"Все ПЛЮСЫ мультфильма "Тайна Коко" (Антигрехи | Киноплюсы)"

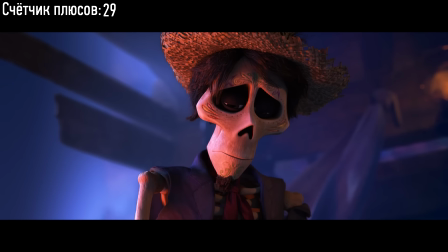Умершие, превращающиеся в пыль после того, как их забыли, являются олицетворением идеи о том,
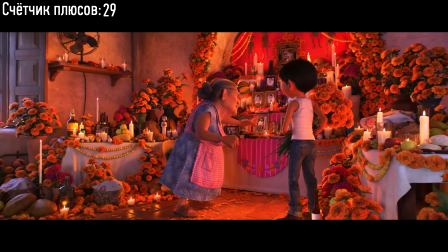что даже после смерти люди продолжают жить в воспоминаниях живых, в наследии, что они оставили, будь то творчество или семья.
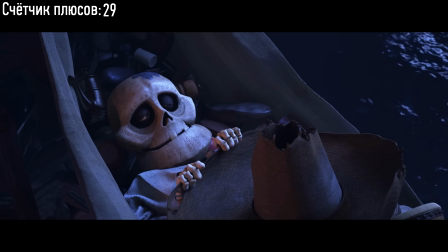Ведь только живые могут вложить смысл в жизнь павших! И когда забывают человека как персону, то и его духовное эхо стирается из истории.
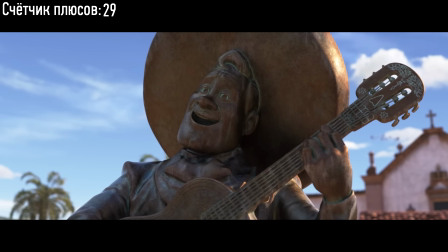Поэтому важно оставить что-то после себя, ведь память о тебе – это вечная жизнь твоей личности, которой ты был и будешь навсегда.
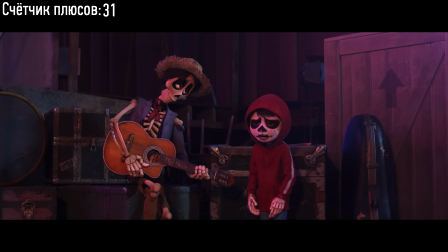О, Incredibles. А может я спою, я с тобой чокнусь? Вот, вот это другое дело.
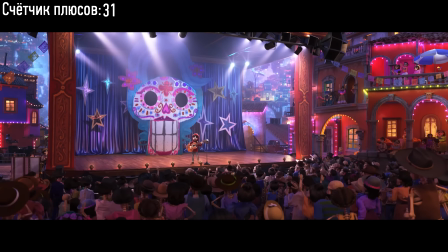Когда ждать тепла, миамор, миамор. Проражат мои чувства, слетаю я с катушек.
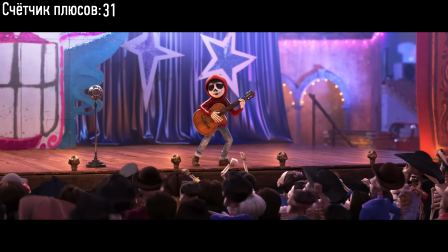Эта песня не только красива, но и раскрывает отношения настоящего писателя Гектора с Имельдой, обогащая картину их отношений.
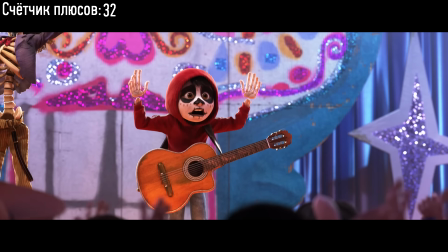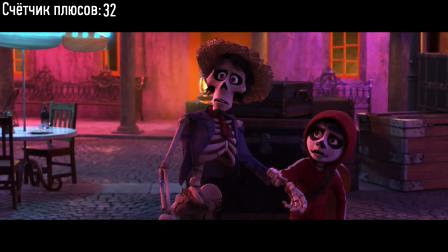А что, если вы победили? Мальчик сбежал от родных, просто хотят отправить его в мир живущих.
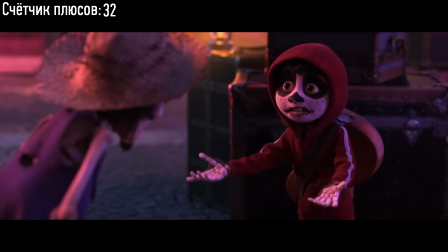Говорил, Дела Круз твой единственный родственник. Они не терпят музыки. Надо, чтоб благословил музыкант.
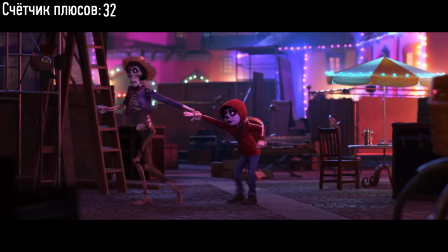Ну ты обманщик. О, кто поговорил? Я веду тебя к родным. Отпусти, ты думаешь только о себе, до меня нет дела.
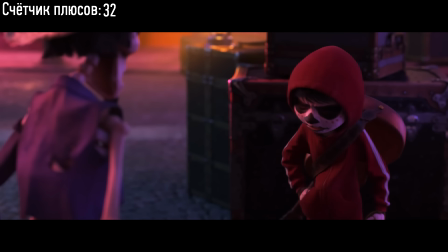Эй, братишка, Забери свою фотку.
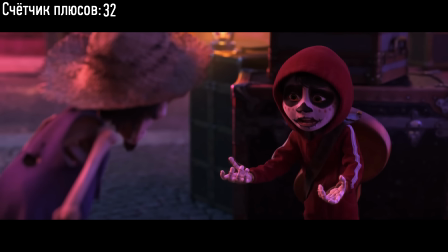куда ушел?
Конфликт Мигеля и Гектора имеет твердую основу. В общем, Гектор бросил семью и оставил след на Эмельде.
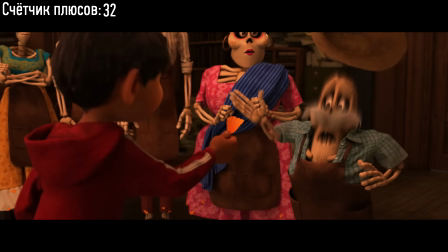Это отразилось на всей родне. Поэтому никто не хочет благословлять Мигеля.
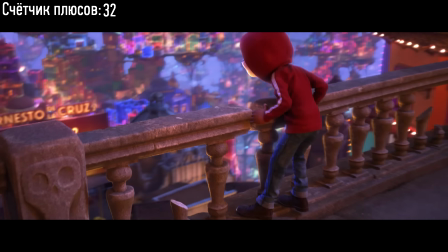Отчего тот их отверг и желает поддержки только от Эрнеста де ла Круса, которого ошибочно считает прапрадедом.
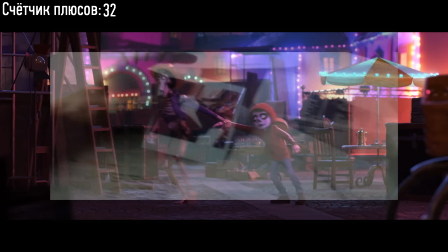В свою же очередь, Гектор, который все это и начал, хочет вернуть Мигеля к родным, чтобы тот поставил его фото на алтарь.
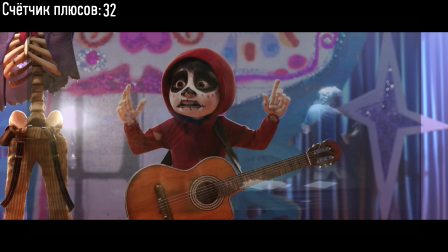Но он не знает, что родня Мигеля и есть семья Гектора, ведь де ла Крус,
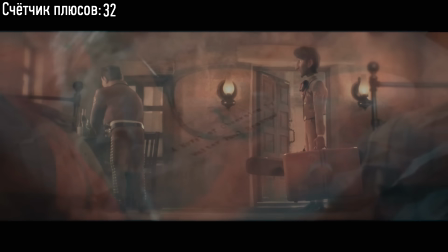которому мчится Мигель, создатель недопонимания всего конфликта семьи Ривера.
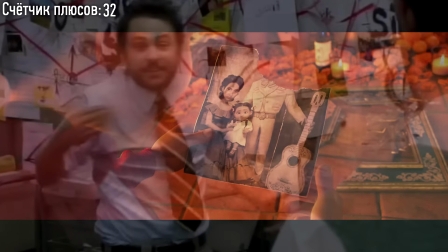Его предательское убийство стало основой проклятия этой семьи. Как бы все это замкнутый круг колеса движущегося сюжета.
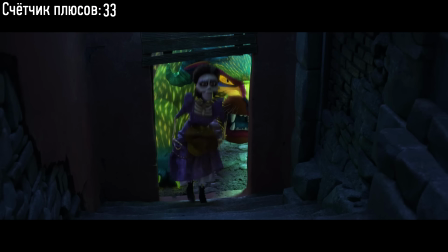Стой сейчас же!
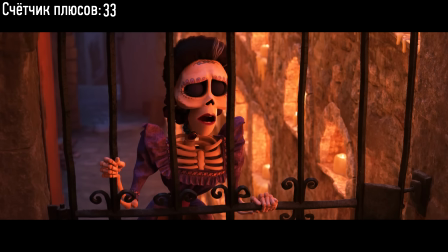Испортить скорее! Что? Но как бы жизнь ни была к нам жестока.
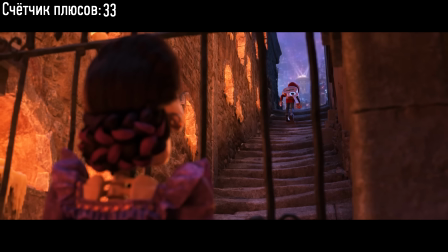Ах, что были за времена? А не так, как вы.
Эта решетка – как бы визуализация ситуации в семье.
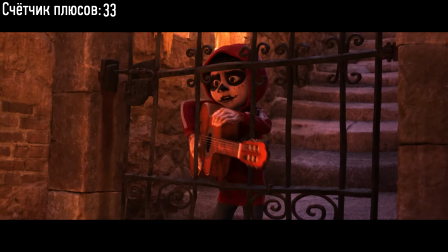Через этот барьер может пройти Мигель с гитарой, не страшась пойти против уставов.
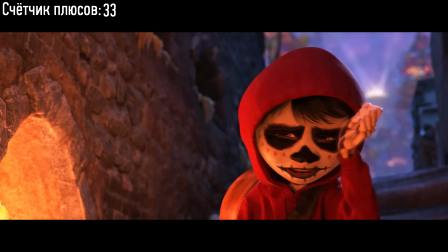Но Эмельда заперта своими принципами и не в силах пойти за Мигелем к тому, что она так сильно любит, и способна только петь.
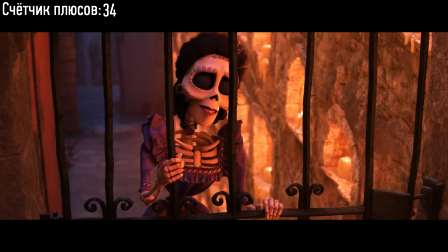Когда мы с мужем пели, ах, как он играл! Он хотел покорить весь мир.
Сам факт того, что Эмельда не произносит имени мужа, основан на ненависти к нему.
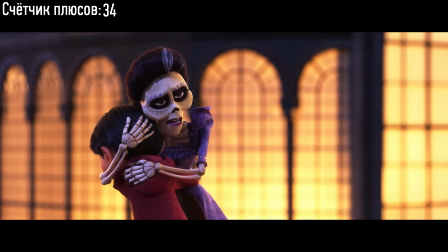И это хорошая основа для поддержания тайны о ее настоящем муже.
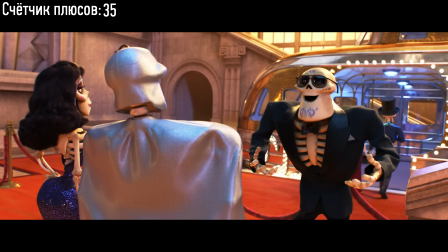Ок, да, окей? Эль Санто! Я ваш большой поклонник!
Эль Санто – великая личность в Мексике.
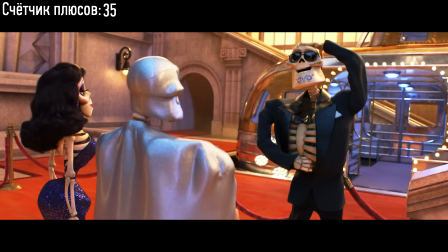Камео, важный для испаноязычных знаменитостей.
Куда ты шел? Не бей, Данте!
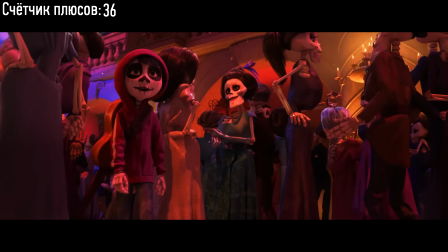Ты уже дал ему кличку, Мигель? Еще немного, Данте!
Маленькая деталь. Мигель называл пса Данте, взяв пример у де ла Круса, чью лошадь в фильме звали Данте.
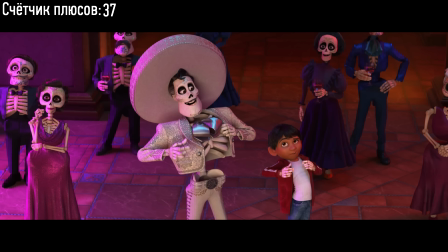Я пью за тебя! Ты мой друг, будь здоров! Там он я! О боже. Сос! Сос! Срочный сигнал, сос! Ведь это сцена!
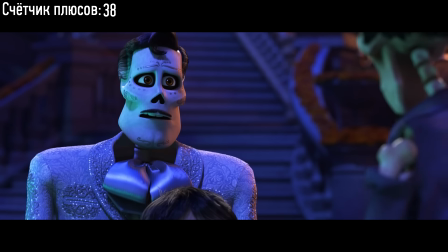Сос с мыслом! Гектор? Тебя...
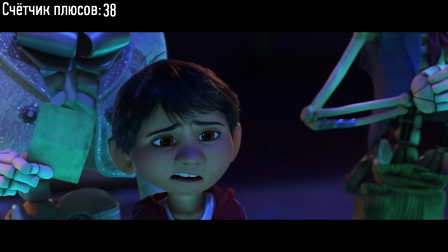скоро совсем забудут. А кто в этом виноват? Что? Если меня забывают, то от того, что ты ни разу не упомянул, чьи песни поешь!
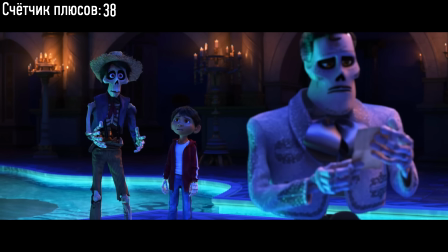Да ты помнишь, как мы расстались? Ты сказал, мой друг, для тебя я горы готов свернуть. Как в фильме, что ли?
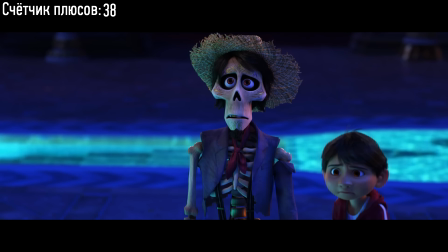Что? Будь здоров. Там был яд. Исполнишь ее сам.
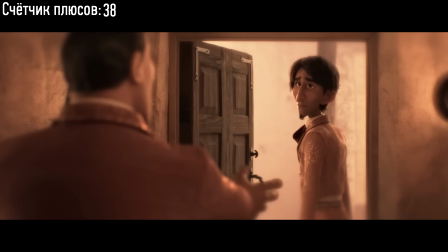Это твоя мечта. Раз тебе важнее дом, тогда нам остается выпить на дорожку.
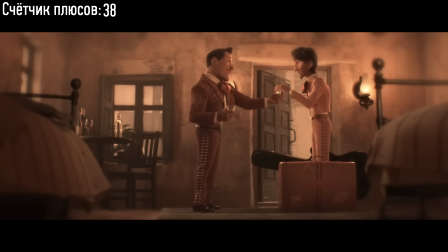Для тебя я горы готов свернуть. Будь здоров!